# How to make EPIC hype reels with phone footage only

okay this was a prime example of storytelling you know how i say like don't let the facts get in the way of a great story um
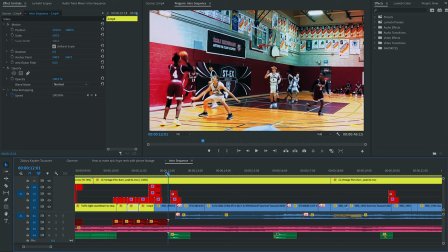this is a prime example of that because okay we get like first of all we get a big dunk uh on the big beat drop again so
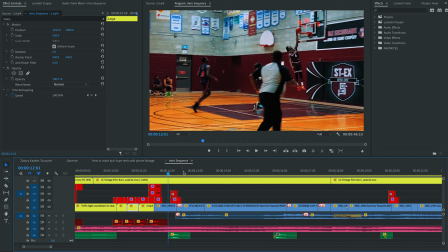intensity intensity intensity and then you get my nephew
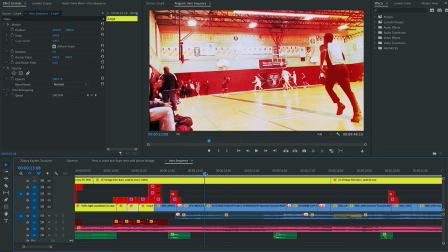here number four shooting from the corner and then you get a second angle of him shooting from the corner and this was shot with I didn't do any speed ramping in this video by the way so the slow down bit is all done inside
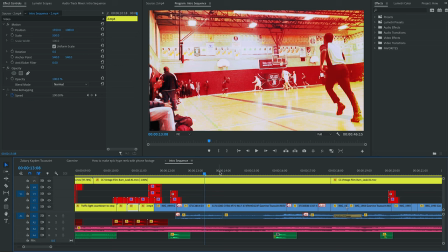the phone when you film with the slow motion option so you get the one angle
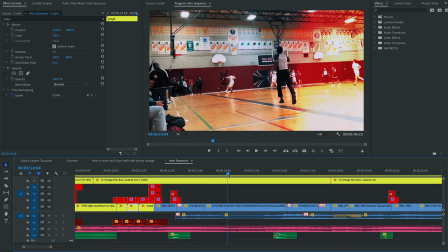from up close the second angle with the slow motion in the middle and
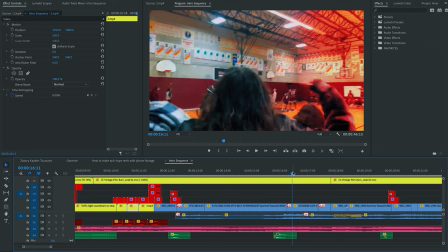then you get a third angle with the crowd in front of the camera going nuts but the reality is that this is one shot
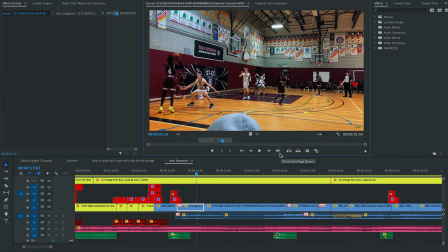let me find the original clip so this is one shot
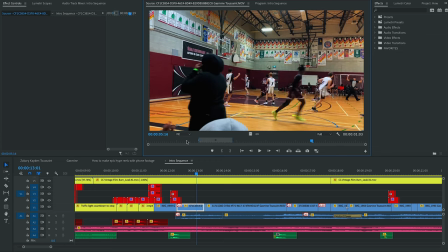this is a totally different shot
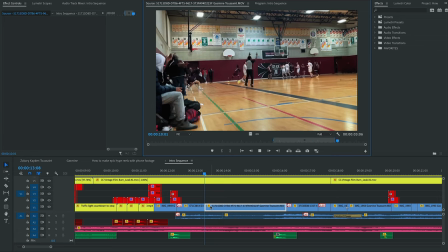and this
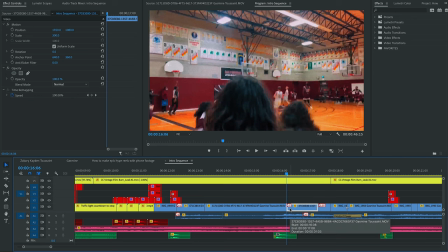crowd is getting excited about something completely different.
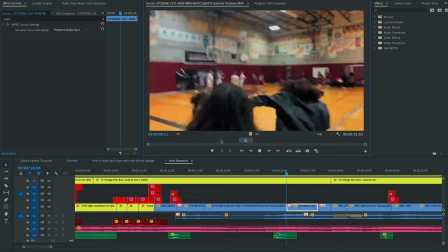But I used these three clips together and I made it look like it was all the one play basically.
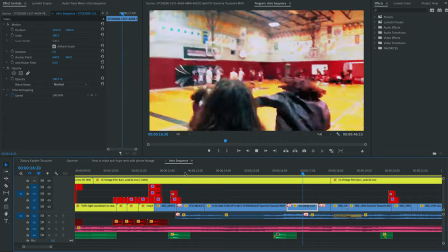In this one though it is the same play. What I did is I just went from a fully zoomed in shot of him shooting and then I cut to a much wider shot
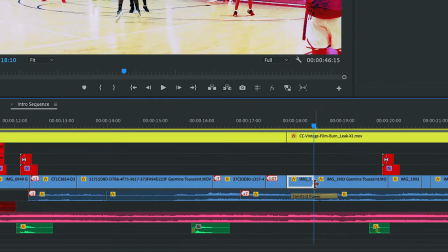but it's the same shot that's why there's these little triangles here it means that these are the same this is the same clip so here basically what it does
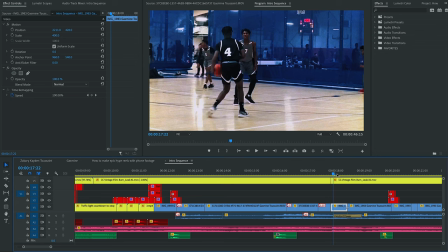is that when I cut to this scene you can definitely tell that it's my nephew number four
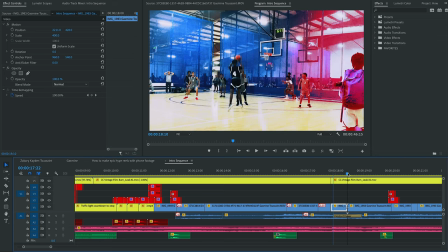again and he's shooting and then you cut to the wide shot where you see the ball going in so the idea behind that is to obviously have a lot of shot variety with close-up and wide and things like that but also a lot of movement like all you always want cuts every second or if there is a longer shot it needs to be a bit more interesting than just like a
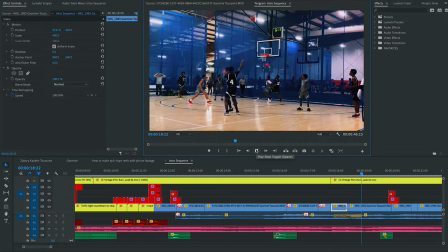simple three-point this
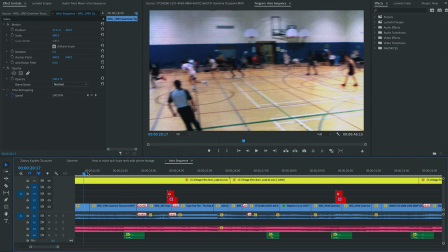is also the same shot but because it was getting a bit long between the steel and the dunk, I used the camera movement, I basically cut, I got the beginning and the end of that movement and I cut the middle to make it go faster.
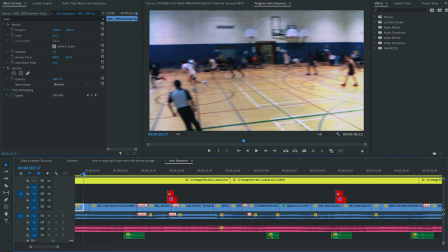So if we go to the original clip just to show you what it was, sorry, so that was the original
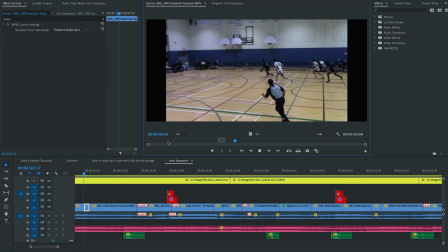and this is what I did with it.
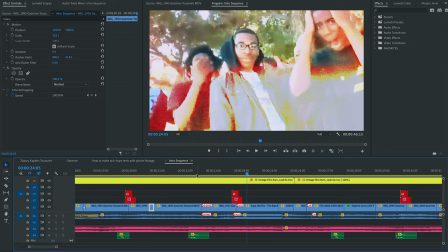All right so here there's also a lot to debunk so
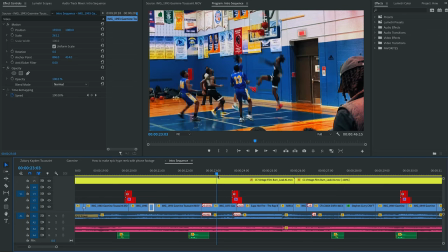okay he makes the layup and he hit the ground pretty hard so what I did is that I zoomed in
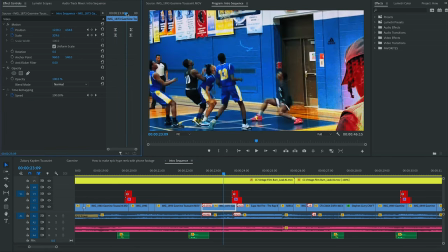you see those keyframes here you basically zoomed in on him falling on the ground and as he lands on the ground I
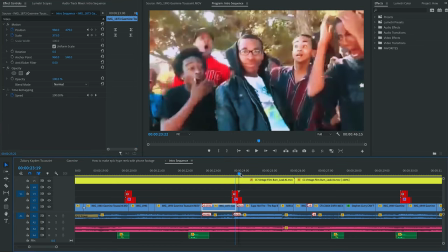added a shake effect and then I cut to this meme that we all know we've seen it a million times it's a reaction because I didn't have a lot of crowd reactions as you can imagine my sister didn't show a lot of crowd reactions the only one I had was the one I used before so to add a bit more reactions obviously if I use any other crowd reactions from other games that I have it's going to look very different different gym different crowd different camera it's not going to work so I decided to go with something that everybody is going to recognize that is you know it's not meant to be there but it still works because it's it's a meme so we used to see it as a reaction to something especially on YouTube and social media so it and the quality is also very similar because it's a low quality clip.
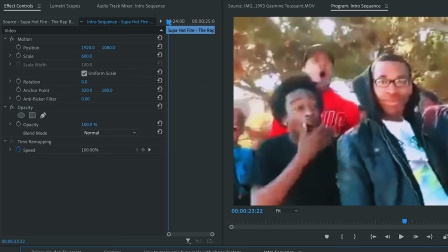I had to blow it up to 600% to fill the screen. So yeah I just think it works and it adds again variety, storytelling, all these things.
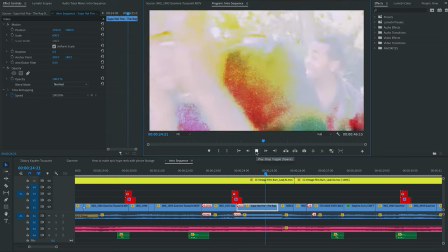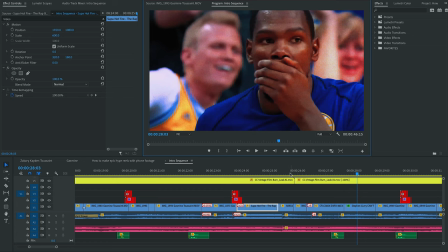So what I did here is because the music says one two three I decided to go with one two three three point shots back to back to back.
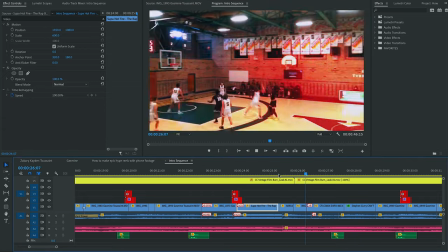Very simple and
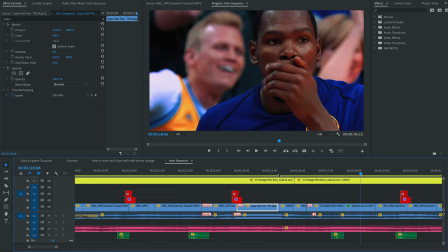then again same as the meme before this time I went with a Katie reaction a
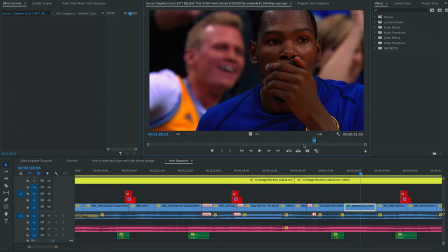lot of you guys probably seen this video if you're into basketball it's when
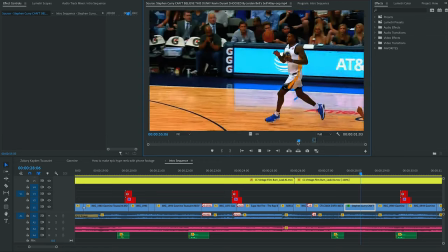I forgot his name but this guy's gonna do a crazy dunk he
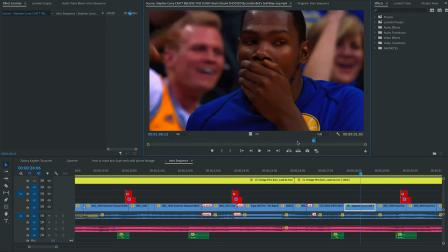has to be in the dunk contest and look at Kevin so yeah this is Kevin Durant's reaction we've all seen it so I used it in there again to just add a bit variety and a lot of storytelling elements.
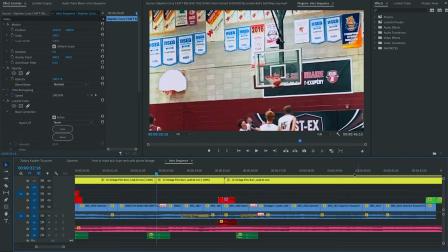Big dunk. Same as before I started this three-point sequence with a
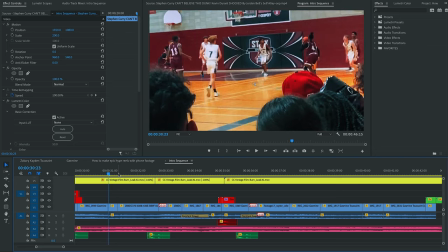close-up of my well not really a close-up but it is a close-up if you consider
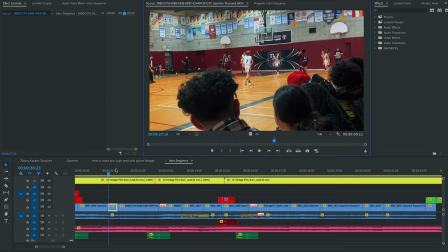what the shot was originally. so yeah I zoomed
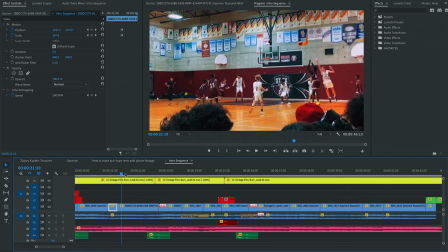into this shot then went back to the original size to see the ball go in
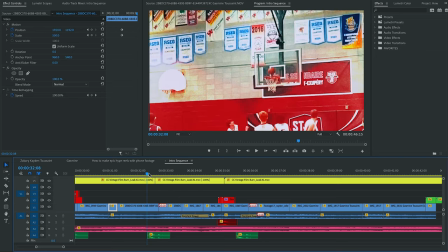but then at the end I zoomed in on the basket again just to add a lot of movement yeah I want the video to feel as dynamic as a basketball game basically so this is why all this movement is there all the
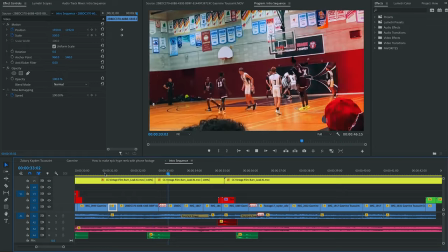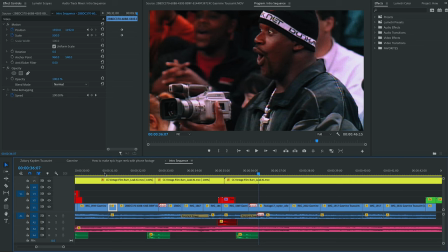time same thing here again and then another like quote-unquote meme reaction this one is Shaq from the Duncan test from I don't know I think it was 2001 was when Vince Carter won so yeah so
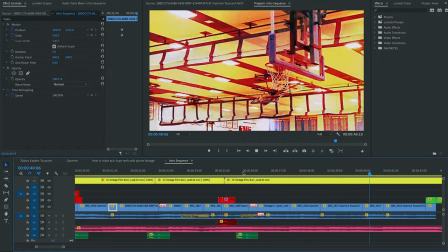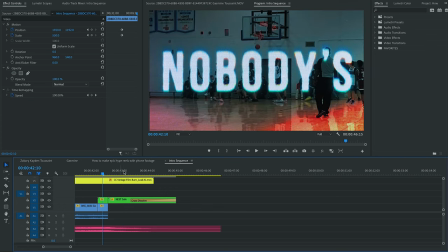yeah and then a few layups and then we finish with the words nobody's safe which I actually had to
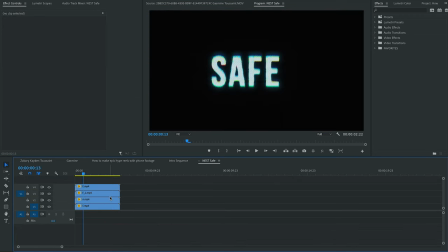type because if you go into my next sequence I had to use these letters I was telling you about so if I